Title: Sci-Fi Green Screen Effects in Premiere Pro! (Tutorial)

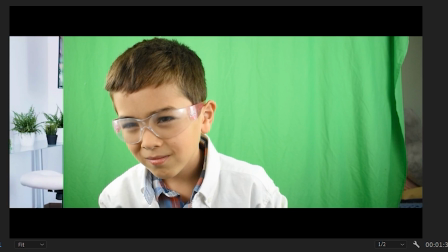[4:08]
Again, just add a crop effect and crop out everything that's not the green screen.
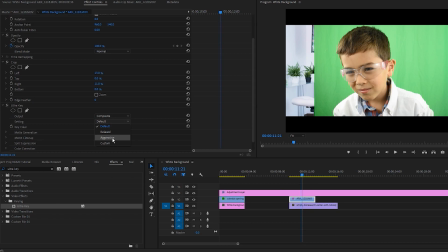[4:13]
Again, use the ultra key effect, set it to aggressive, eyedropper, the whole deal.
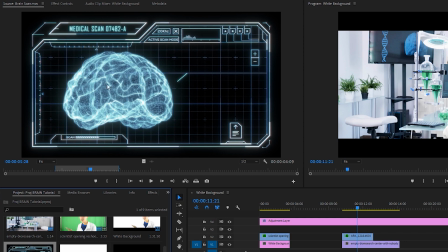[4:19]
Next, I can grab this holographic HUD element with the brain, and I can just drag it into the timeline.
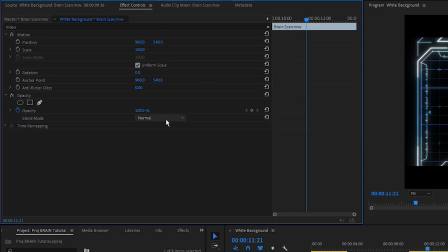[4:25]
I'm gonna click it, go to effect controls, then I'm gonna go to blend mode and select screen.
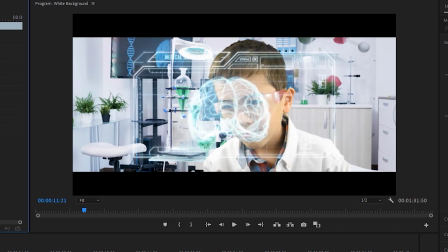[4:31]
I can resize it and move it around to make sure that it lines up with what Raphael is looking at.
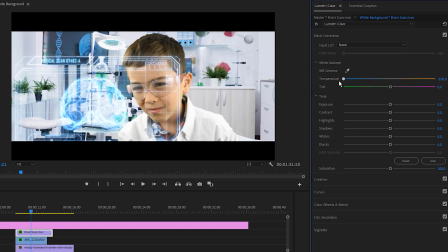[4:36]
Then I'm going to lower the temperature so that it's a little bluer, and I'm also going to raise the exposure.
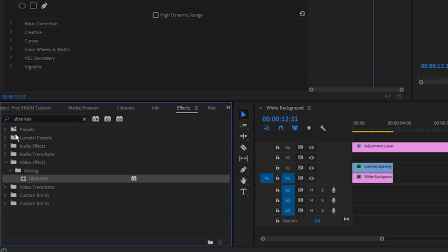[4:42]
Next, I'm going to go back to effects, and I'm going to search for the flip effect. I'm going to choose horizontal flip, and I'm going to drag that onto the brain scan.
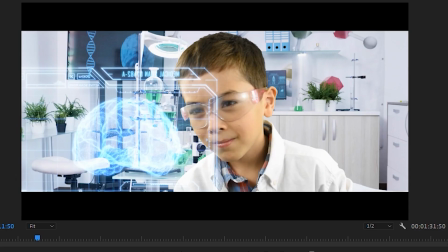[4:54]
The horizontal flip effect is so that we're viewing the HUD effect from behind and not Raphael. It's a small detail, but it is important. Finally, I can do some basic color correction.
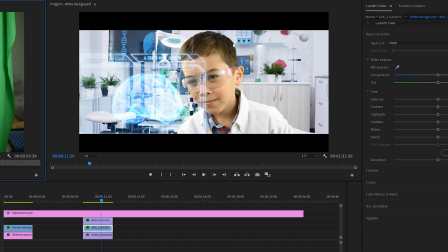[5:04]
You can see that Raphael has kind of a greenish tint thanks to the green screen, while the background is ever so slightly magenta.
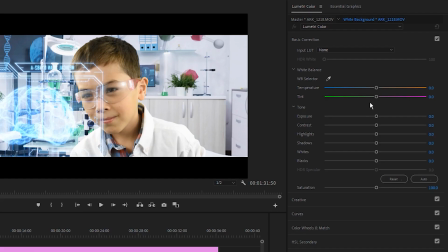[5:11]
So I'm just gonna make sure that my shot of Raphael is selected, and I'm going to drag the tint slider up a little bit.
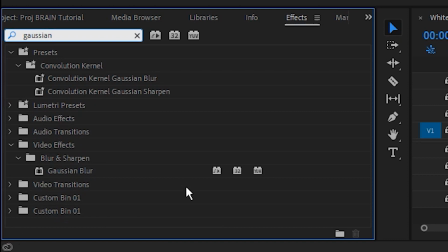[5:18]
I'm also gonna search for Gaussian blur, and I'm gonna add that to the background. In the effect controls panel, I'm gonna make sure that the blur dimensions are set to horizontal and vertical, and I'm going to set the blurriness to about 10.
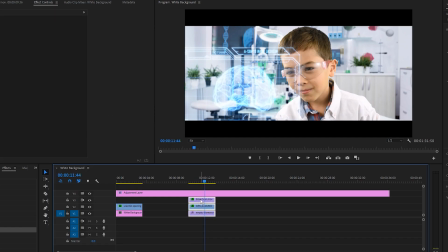[5:33]
Finally, I'm going to select all of these clips, and I'm going to right click and hit nest. Just call this brain scan Raphael.
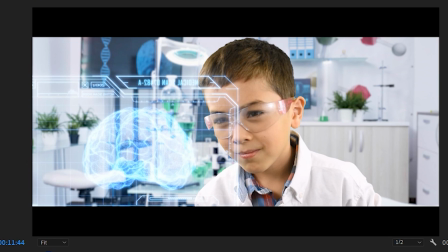[5:44]
Hit okay. The next thing that I'm going to do is add some camera shake to the shot to tie everything together. In this case, I'm using a free preset pack from a site called cinecom.net,
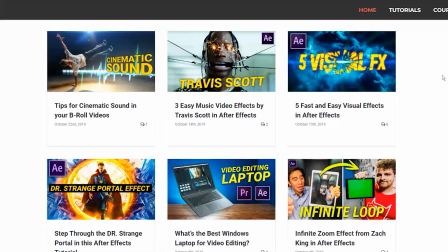[5:55]
which is both a filmmaking website and a really successful YouTube channel.
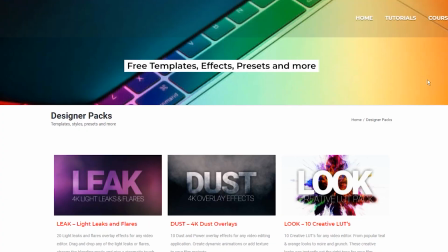[6:00]
I recommend that you check them out if you haven't already.
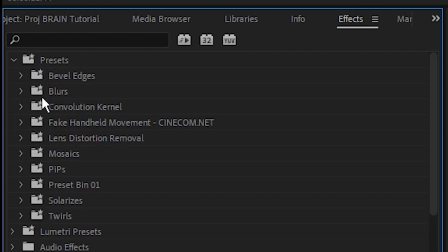[6:03]
But in any case, I'm using their presets, so I'm going to head over to the correct folder, which is Fake Handheld Movement by cinecom.net.
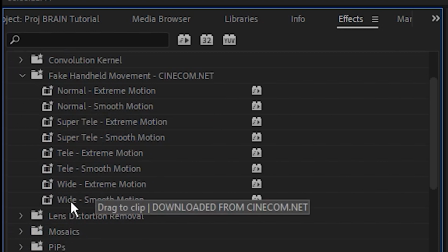[6:10]
I'm going to open that folder, and in this case, I just want wide, smooth motion, so I'm going to select that.
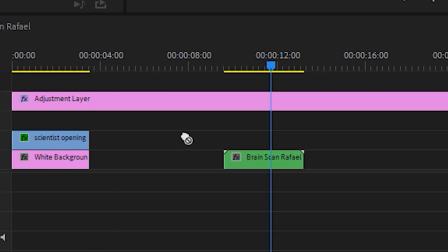[6:17]
I'm going to drag it over the nested clips.
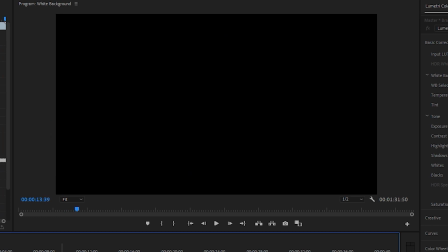[6:20]
Playing it back, you can see that all of the separate elements move together like one shot, and it really helps tie them all together and look slightly more realistic.
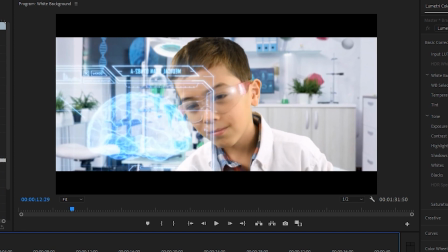[6:29]
I mean, obviously this shot doesn't look 100% real, but it also doesn't look half bad.
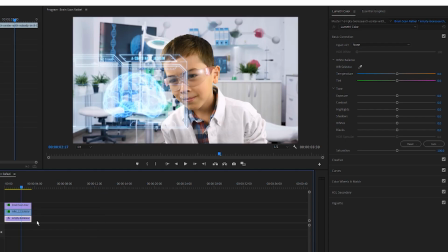[6:34]
And if I want, I can just click on the nested clip and make some more adjustments. So in this case, I just want to raise the exposure on Raphael so that he matches the bright lighting of the background a little better.
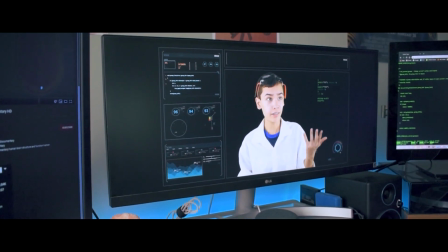[6:46]
But yeah, in any case, there you go. The third and final green screen shot is the shot of the AI version of myself in the computer.
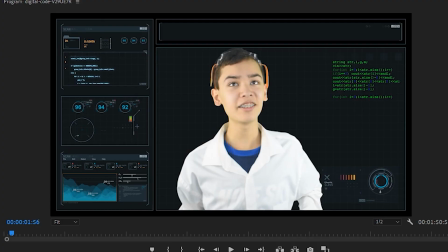[6:54]
This one is pretty similar to the white background shot, except this time I just kept the background black and dropped this HUD element on top of it.
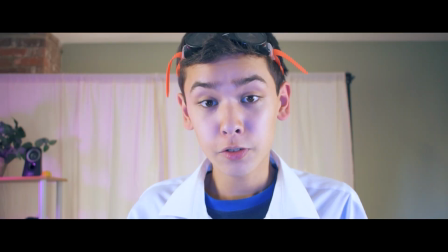[7:01]
But yeah, there's no need to go into a ton of detail because there honestly wasn't much to it. If you learned anything from this video, be sure to let me know by leaving a like. And if you aren't subscribed yet, please consider doing so. I upload short films, reviews, and of course more tutorials just like this one. Project Brain is linked down below if you want to watch that again. But in any case, thank you for watching this video, and I'll see you in the next one.